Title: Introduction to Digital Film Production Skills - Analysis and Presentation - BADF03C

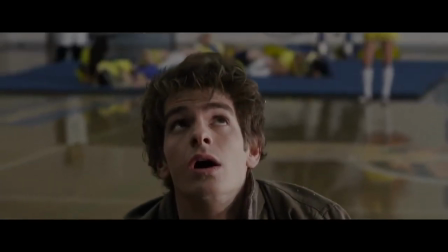508s
This reflects the overarching theme of the text, the idea that actions have consequences and in the words of Uncle Ben himself, with great power comes great responsibility.
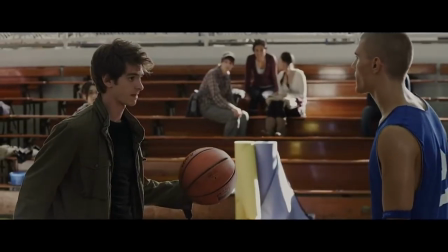516s
Foley is used to immerse the audience as it makes the scene more realistic. The audience feel as though they become part of the action and become captivated by what they are watching.
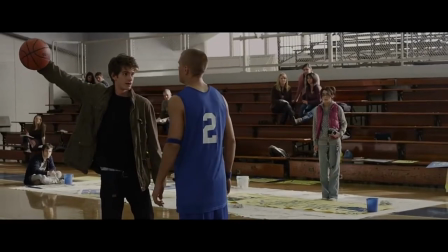523s
That is why even the smallest sound can be important to the scene.
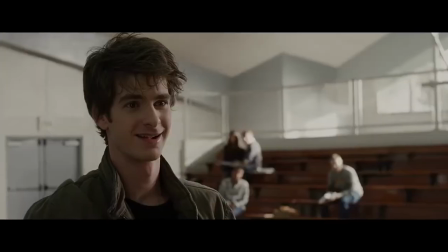528s
Small diegetic sounds such as a squeak of shoes on the gymnasium floor, the sounds of movement and the ball hitting the ground are examples of this.
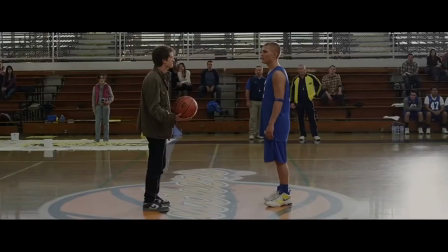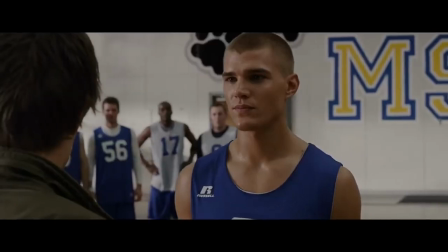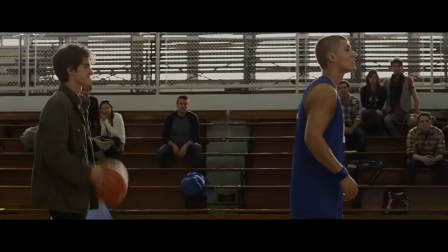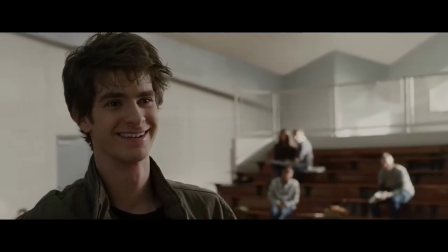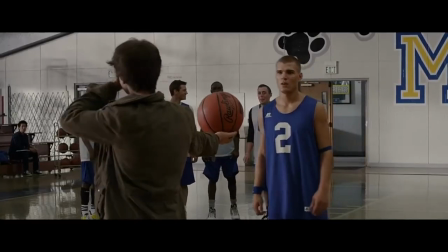556s
The music slides in place at the point that Flash starts to get angry and has had enough.
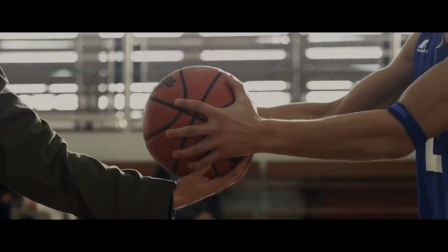560s
The music at this point is used so audiences feel the humiliation as he continues to get mocked.
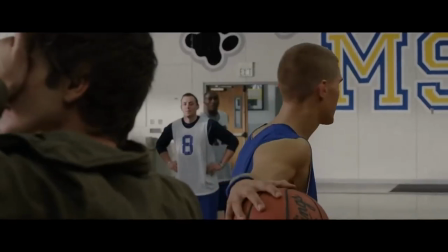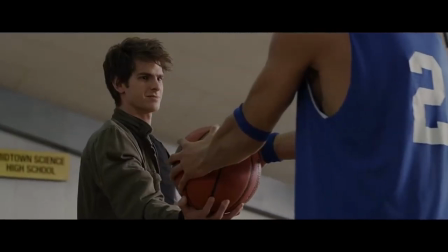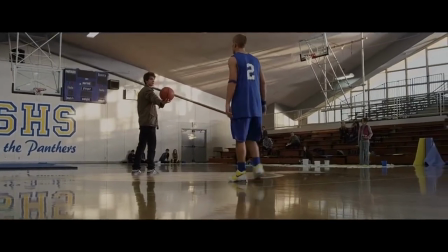576s
There is a lot of diegetic background noise within the scene, which consists of teenagers laughing, cheering and shouting as the boys mocked.
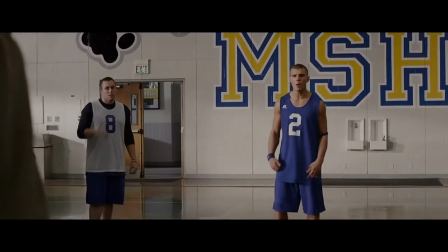584s
This helps to build believability within the scene as it is a common reaction of teenagers to make contributions to what is going on around them, especially in situations that they deem to be funny.
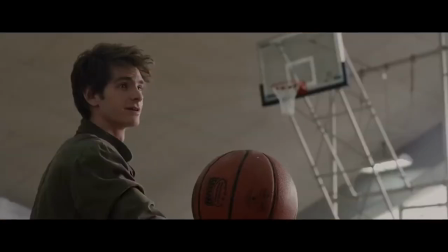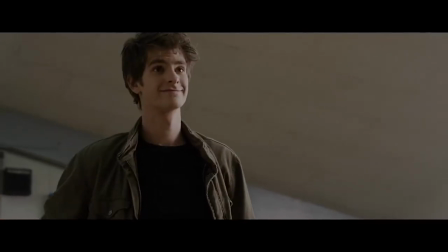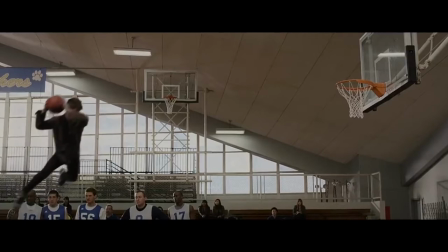605s
Without this diegetic sound, the scene would lack believability as the room would not be completely silent in a high school environment full of teenagers.
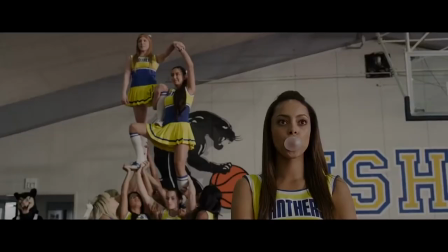613s
When Parker is about to perform his stunt, there is a cutaway to the reaction shot of the cheerleader and her reaction to what is happening, which then cuts back to the stunt being performed.
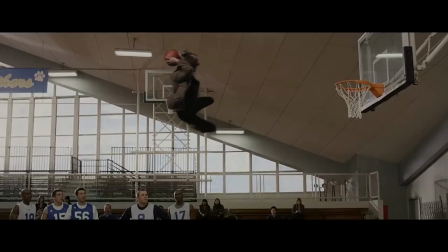623s
The music then stops again when Parker is flying through the air towards the basketball hoop.
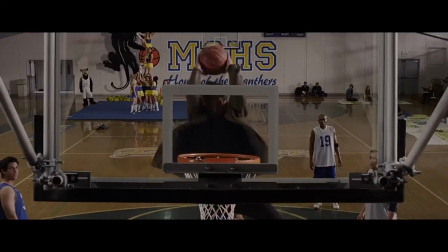630s
This is to show the spectator in the room but also the audience's shock as to how high and far he has just jumped.
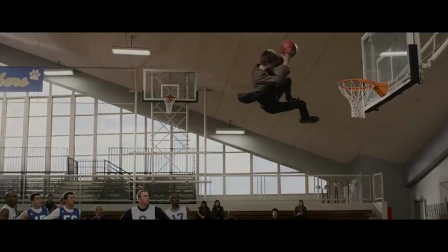637s
There is a cut on action just before Parker reaches the net and we then witness the movement from behind the backboard that is made of glass.
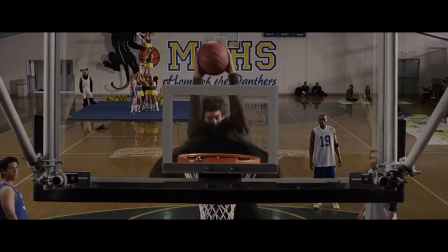644s
The use of a glass backboard for this prop has been done in order to emphasise Parker's strength when it smashes when he makes contact with it.
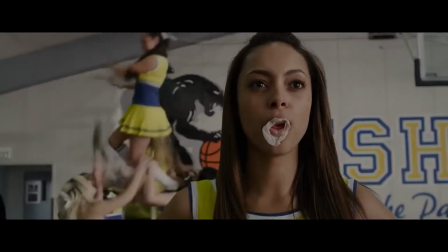651s
The scene then cuts away to another reaction shot of the cheerleader's gun popping in shock. This action is matched with the sound of the glass smashing to create an L-cut. This is used to portray the girl in the audience's shock within the situation.
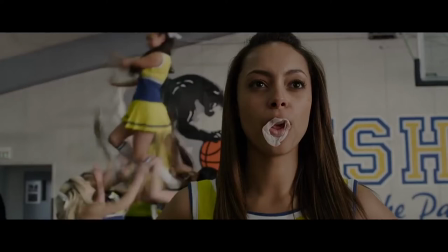665s
The pop is the main sound that is heard within the moment and therefore emphasises the silence in the room at this point. It also keeps the scene light-hearted and slightly comical.
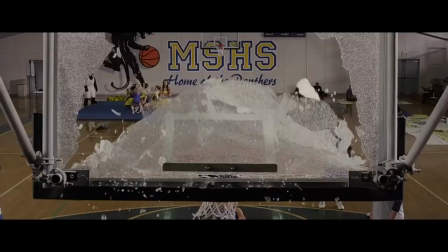677s
There is then a straight cut to a close-up of Parker landing back on the ground, basketball net in hand, as the grass falls around his feet.
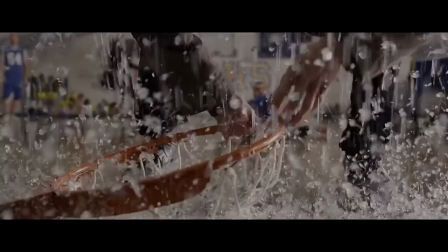683s
This gives the action importance and signifies to the audience that this is the moment the scene has been building up to.
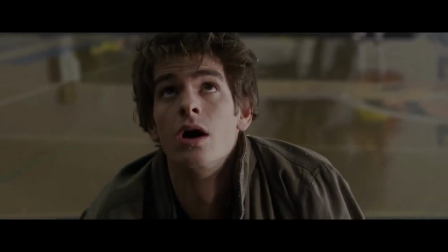689s
There is two final straight cuts in the sequence that depict Flash and Parker's reactions to the events that unfolded.
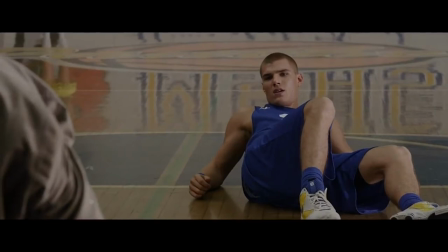696s
It is interesting that in these shots, Flash is framed in a long shot and Parker is shown in a medium close-up.
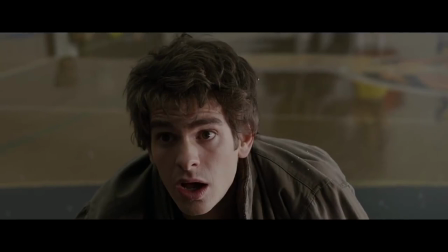701s
This comes back to the idea that the character that demands more of the audience's attention are recognised as being more important and possibly having higher status than the other,
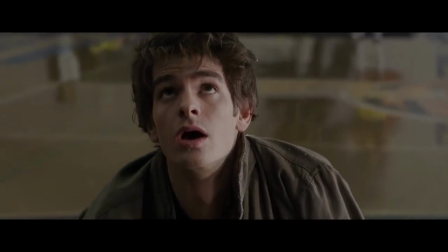708s
suggesting that Parker is superior to Flash.